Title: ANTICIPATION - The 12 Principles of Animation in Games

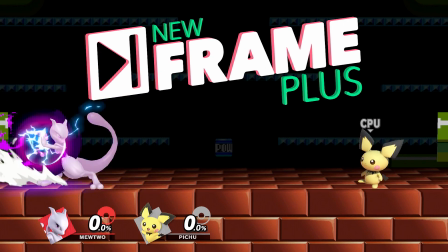[0:00]
Hello, my name is Dan and welcome to New Frame Plus. It's time to talk about another one of the 12 principles of animation.
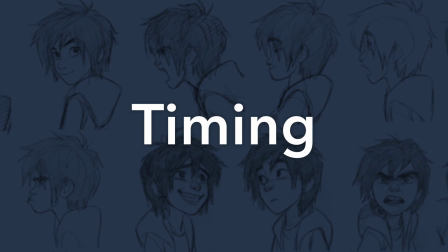[0:07]
We've talked about timing and we've talked about squash and stretch,
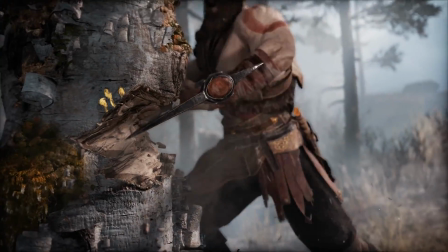[0:10]
and today is a special day because we're going to look at one of my favorite principles and one of the most important for video games,
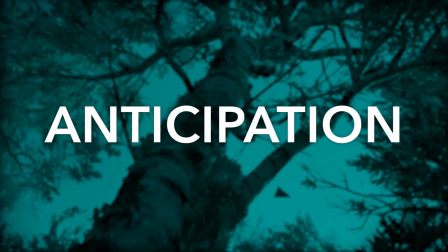[0:17]
anticipation. If you have watched any of the other videos on this channel before, you've probably heard me use this term at least once.
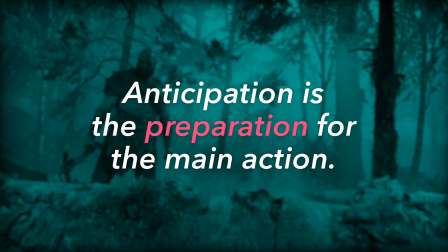[0:26]
Anticipation is the preparation for the main action. It's the crouch that comes before the big jump.
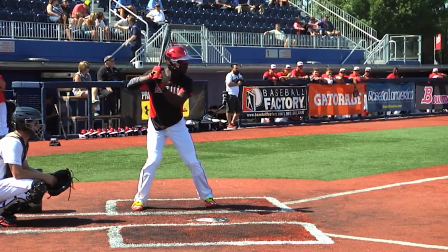[0:32]
It's the wind-up before the pitch. It's something that accompanies almost every action you can think of, and it serves two important functions in animation.
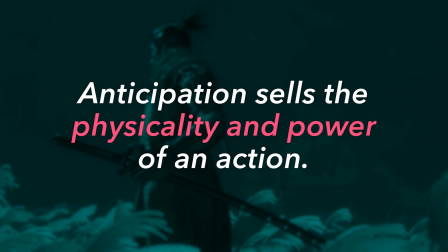[0:41]
First of all, it helps to sell the physicality and power of an action.
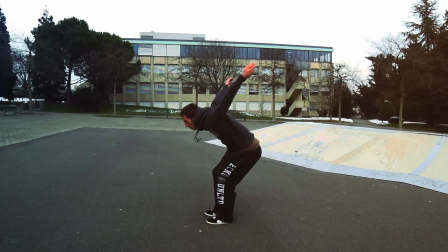[0:45]
For an animated action to look right, it has to have convincing body mechanics and a sense of weight,
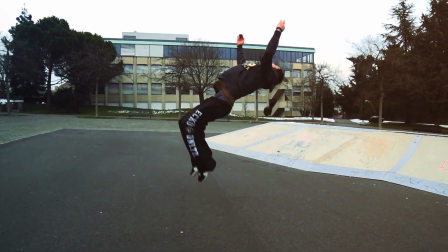[0:51]
and those things are often conveyed through the anticipating action.
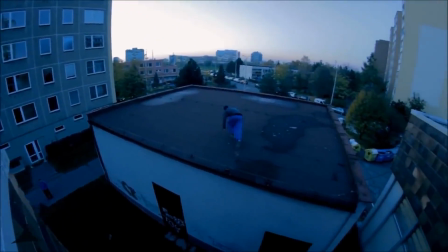[0:54]
Like, try to imagine a free runner jumping from one platform to another without first bending their knees to maximize the power of the jump.
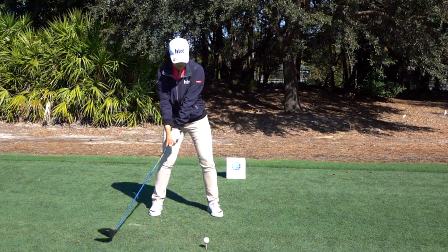[1:03]
Imagine a golfer trying to drive the ball down the fairway without first taking a nice big backswing.
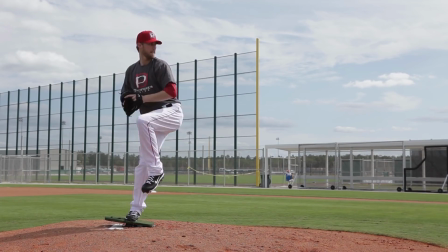[1:08]
Or a pitcher throwing the baseball without that wind-up.
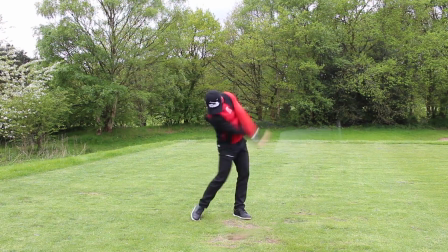[1:12]
Those actions would all look unrealistic and just bizarre without their anticipating actions.
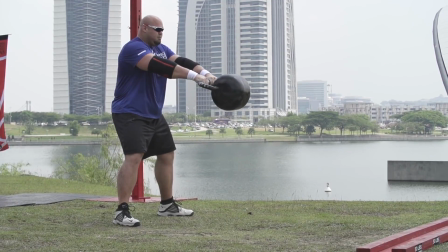[1:18]
The preparatory movements are what convey the power, and the more powerful the action, the more exaggerated that anticipation needs to be.
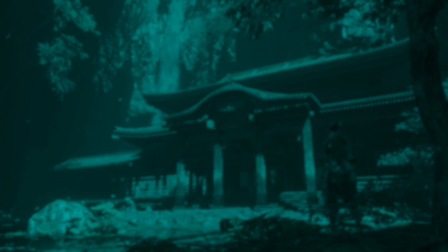[1:26]
But anticipation also serves another crucial purpose. It helps an action to read better.
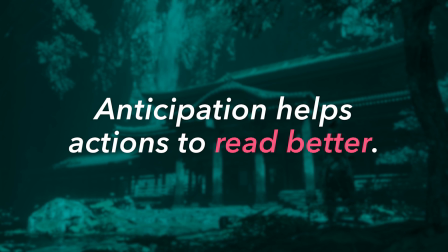[1:32]
Anticipation helps to guide the audience's eye and prepare us for what's about to happen.
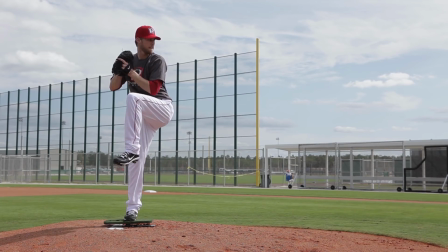[1:37]
When we see that pitcher wind up, we can already tell what they're about to do.
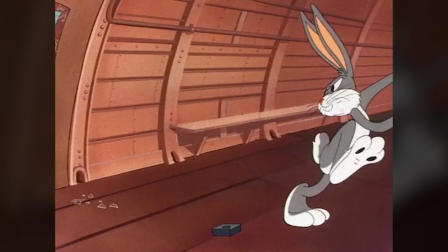[1:42]
When we see a Looney Tunes character take a few steps back and coil up with their foot raised, we can already predict that they're about to sprint off screen at top speed.
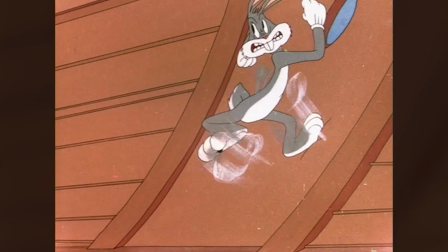[1:51]
With a good anticipation, you should be able to cut to black right before the action happens and still know exactly what that character was about to do.
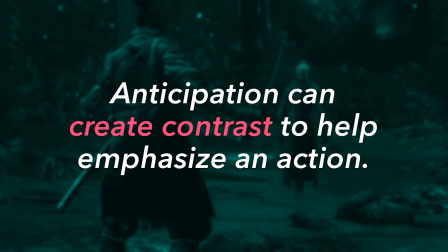[2:02]
Anticipation can also be a great way to create contrast when you really want to emphasize an action.
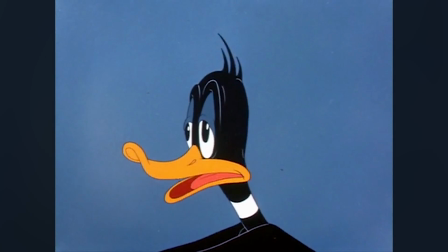[2:08]
Say you're animating a cartoony character and you want to make them react strongly to something, like they're suddenly surprised. Now, obviously, you want to have them do a big bug-eyed expression,
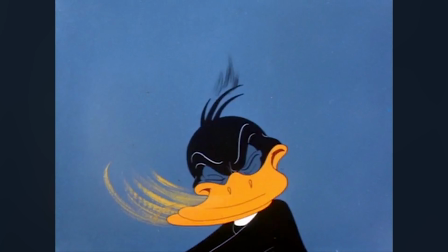[2:18]
but that reaction will feel even bigger if you first have them scrunch their face up for a frame or two, just to maximize the change.
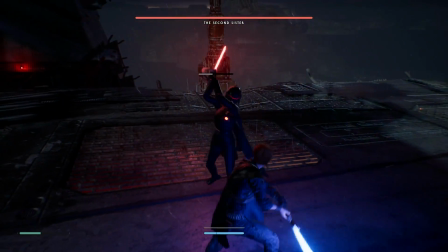[2:28]
Anticipation's a great tool in any animated medium, but it's one of the most important principles for games,
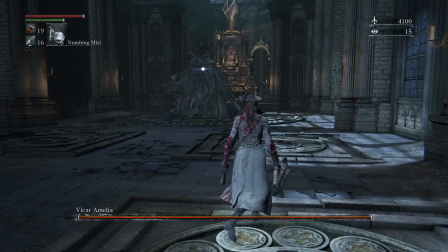[2:33]
because players aren't just passively observing the movement of characters on screen.
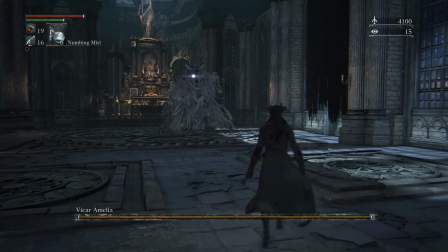[2:38]
We often have to respond to it. We need visual cues to react to, and anticipation provides them.
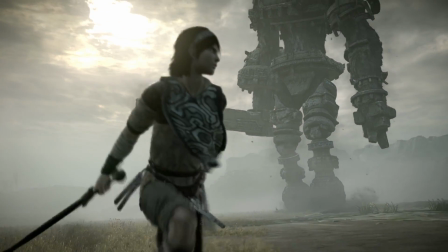[2:45]
How do we know that the huge monster's about to attack?
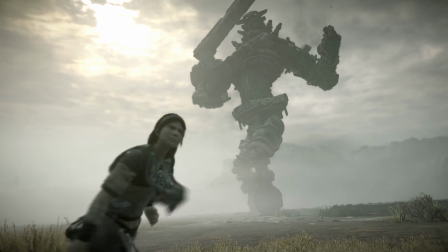[2:48]
Because we see the wind-up, which gives us the chance to predict what's coming next and hopefully allows us just enough time to get away.
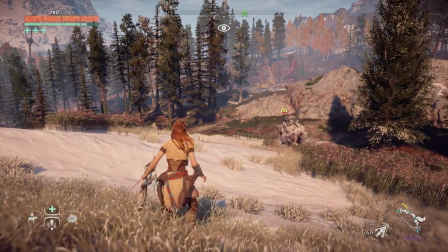[2:55]
A lot of action games are built around the idea of reacting to your opponent's tells,
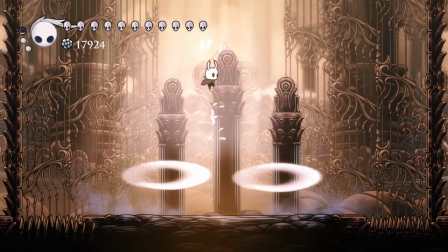[3:00]
of recognizing the incoming attack just quickly enough to dodge out of the way, maybe even to respond with a counterattack.
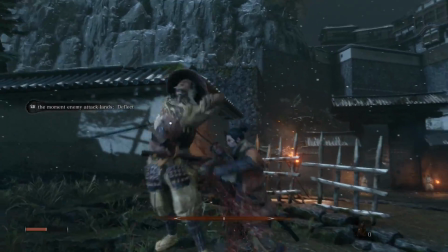[3:07]
Some games, like Sekiro, demand even more precision, requiring that you not only recognize that the incoming attack is coming,
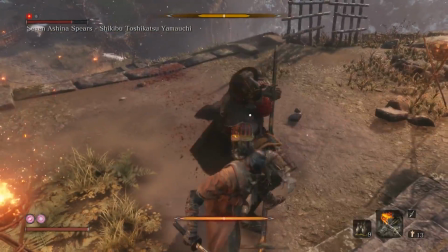[3:15]
but also deliver a specific, precisely timed response. This sort of game requires very well-crafted anticipating actions.
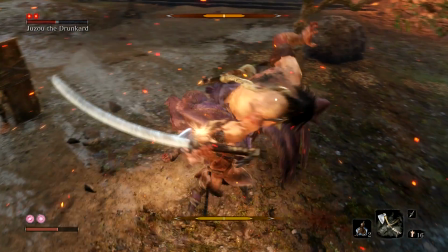[3:23]
The Sekiro's animators and designers had to do endless frame-by-frame tuning of all the attack animations for every enemy in that game,
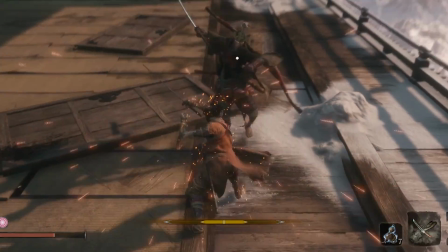[3:32]
because they had to ensure that each attack was A, visually clear enough to see coming,
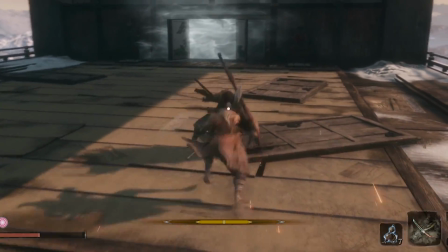[3:37]
and B, visually distinct enough to be identified and appropriately responded to.
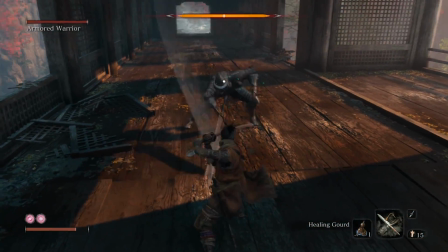[3:42]
If those animated anticipations weren't clear, the entire game's combat system simply would not work.
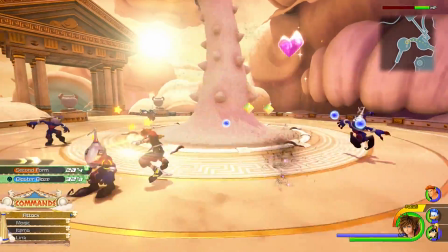[3:50]
But this can all get a little bit tricky when it comes to animating the player character,
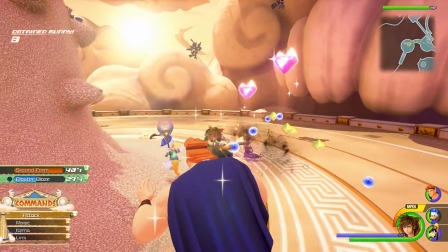[3:54]
because when the player hits a button, they generally want the associated action to happen quickly.
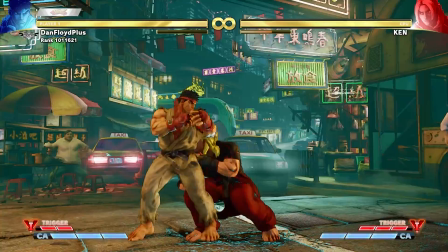[3:59]
Many of the best feeling games to control are the ones where it seems like actions come out nearly instantaneously,
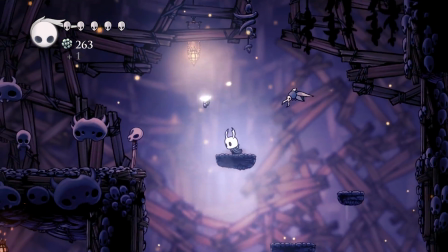[4:06]
where the player character responds immediately to your inputs.
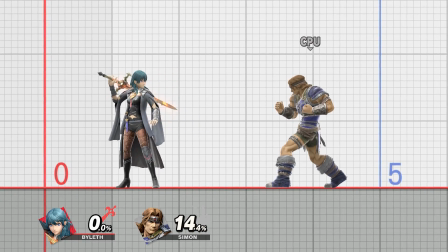[4:09]
Like, when you press the attack button in a Smash Bros. Game, your hit will often land like 1/10 of a second later.
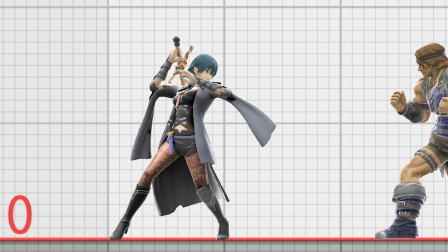[4:16]
Now, that leaves almost no time at all for an anticipation, but if you play Smash Bros., you know how responsive those characters feel.
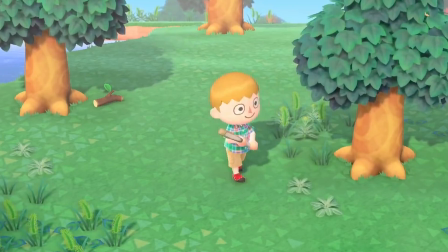[4:25]
Of course, not every genre of game demands that kind of instantaneous action.
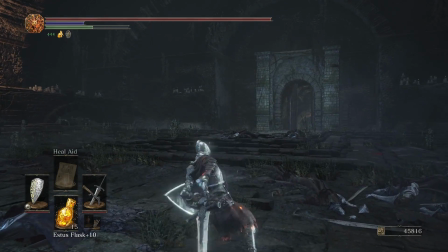[4:30]
In slower-paced action games like Dark Souls or Monster Hunter, your player character's attacks will often have much lengthier wind-ups,
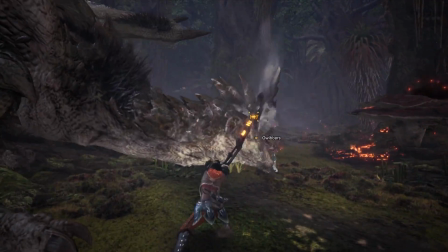[4:38]
and having to factor in that anticipation time forces players to choose the timing of their attacks more strategically.
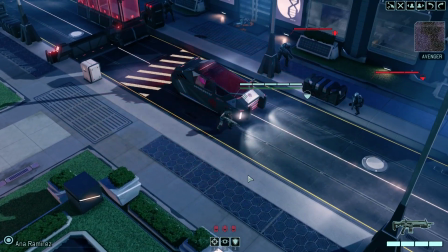[4:44]
Or in a turn-based RPG or an RTS or any other genre where the player isn't controlling the characters directly,
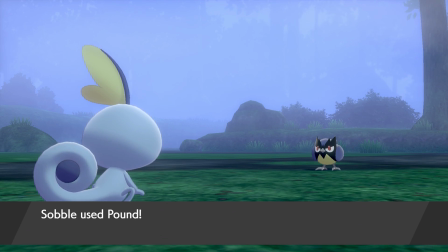[4:52]
well, in those cases, responsiveness isn't nearly so big a concern, which means that there's a lot more wiggle room on animation length.
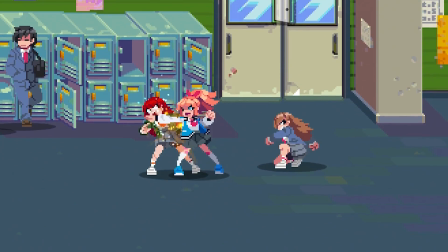[4:59]
But more often than not, when it comes to player characters, responsive controls take priority.
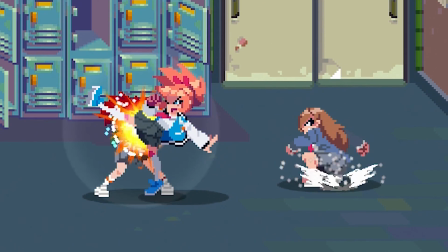[5:04]
So the game animator just isn't gonna have the luxury of giving each action quite as much anticipation as we'd like,
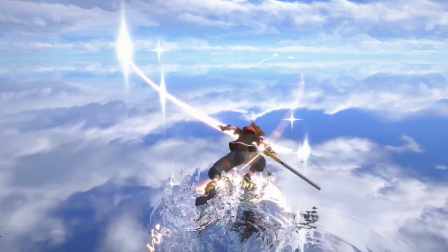[5:10]
which means that we've got to look for other ways to sell the power of the player character's actions.
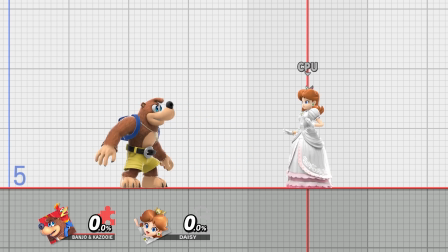[5:16]
One common strategy is to extend an action's recovery time rather than its wind-up.
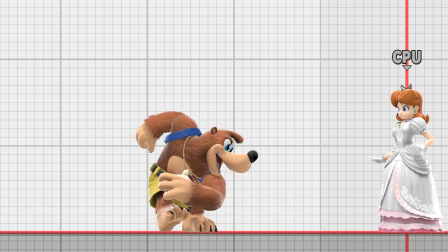[5:21]
This can help to visually convey the exertion and the power of an action without costing additional time in the anticipation phase.
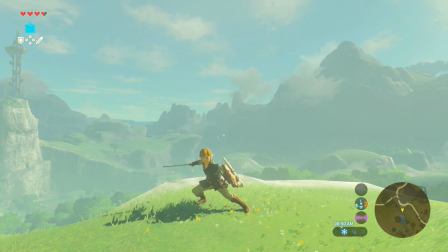[5:28]
Now, in terms of realistic physicality, it's no replacement for a good anticipation, but in terms of game feel, it does get the job done.
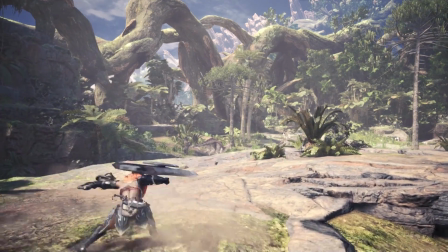[5:36]
And as a bonus, it gives the designers a handy method of building risk and reward into your moveset,
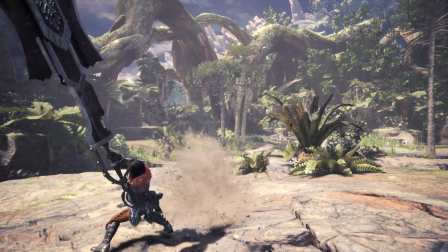[5:41]
with more powerful actions leaving you vulnerable for a longer time afterward.
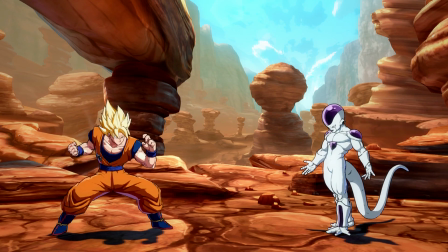[5:45]
Another approach that animators often take is to try to sneak an anticipation pose into the earliest frames of an action.
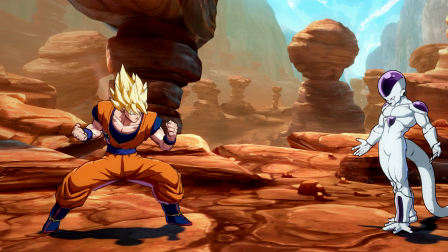[5:52]
Just enough time to reap some of the benefits without having to lose too much responsiveness.
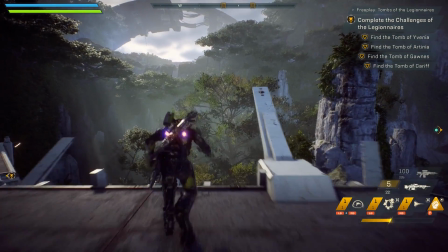[5:57]
Like, when you press the jump button in Anthem, it may only last a few frames,
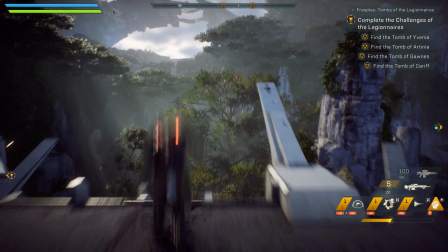[6:02]
but your javelin will sneak in a quick crouch before jumping, which adds some nice springiness to the launch.
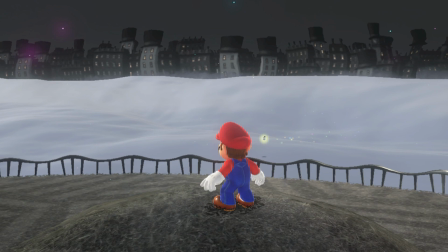[6:08]
When Mario throws his cap, he instantly snaps to this wind-up pose and begins his twirl, which itself actually functions as a kind of visual anticipation before the actual throw.
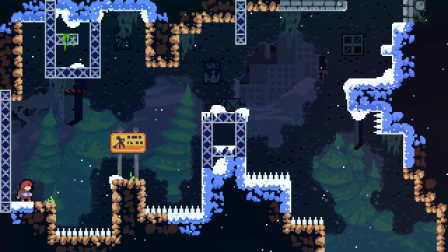[6:19]
But sometimes that window is so tight that the animators can only sneak in the feeling of an anticipation pose.
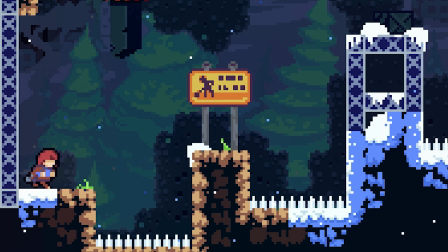[6:26]
Like, the jumping animation in Celeste has 0 time for an anticipation.
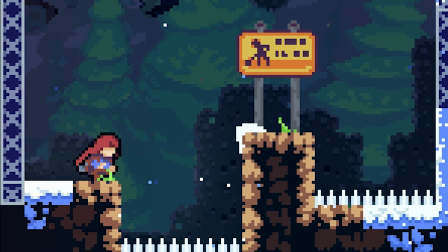[6:31]
Literally 0. When that jump input gets received, Madeline is up in the air next frame.
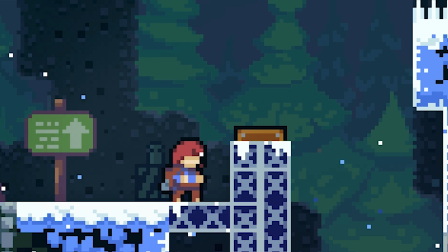[6:36]
So, since an anticipating crouch is out of the question, the animator instead has her sprite do an exaggerated stretch as she lifts off, which sort of subconsciously implies the existence of a crouched down squash beforehand.
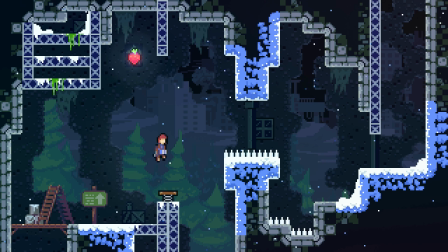[6:50]
There isn't one, but it sort of feels like there was, which is very cool.
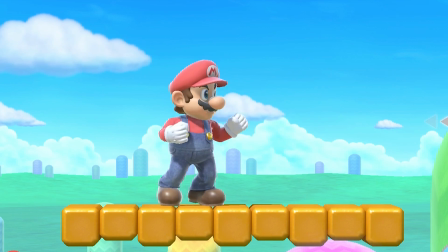[6:56]
Anticipation may not be a tool that game animators can use quite as often as we'd usually like,
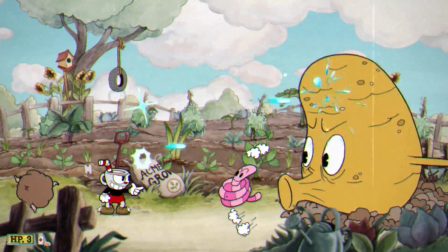[7:01]
but it is still one of the most important animation principles for this medium. It creates opportunities for players to react to opponents.
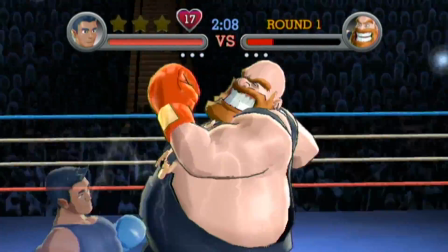[7:09]
It defines how our player characters' actions feel in our hands.
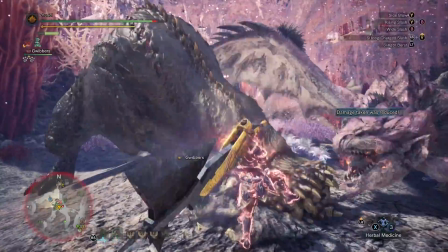[7:12]
It can even be a game design tool for creating risk and reward opportunities in combat and shaping a game's difficulty curve.
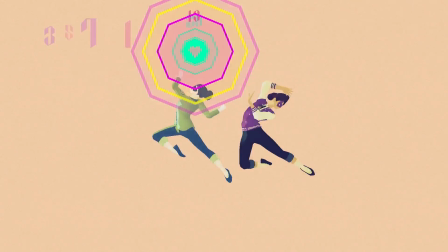[7:19]
So much interesting gameplay variety, all built upon one animation principle.
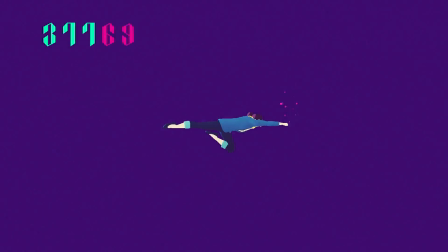[7:27]
But I think that will do it for anticipation. 3 down, 9 to go.
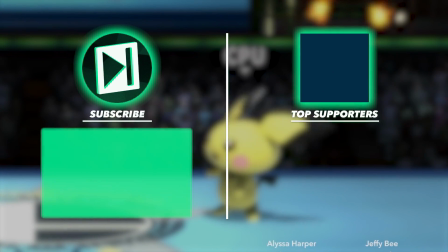[7:31]
Be sure to subscribe so you don't miss the rest of them, and consider supporting the show like all of these good folks.
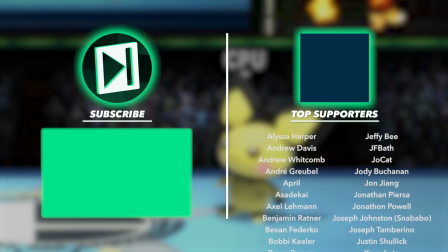[7:36]
Thanks for watching, I'll see you next time.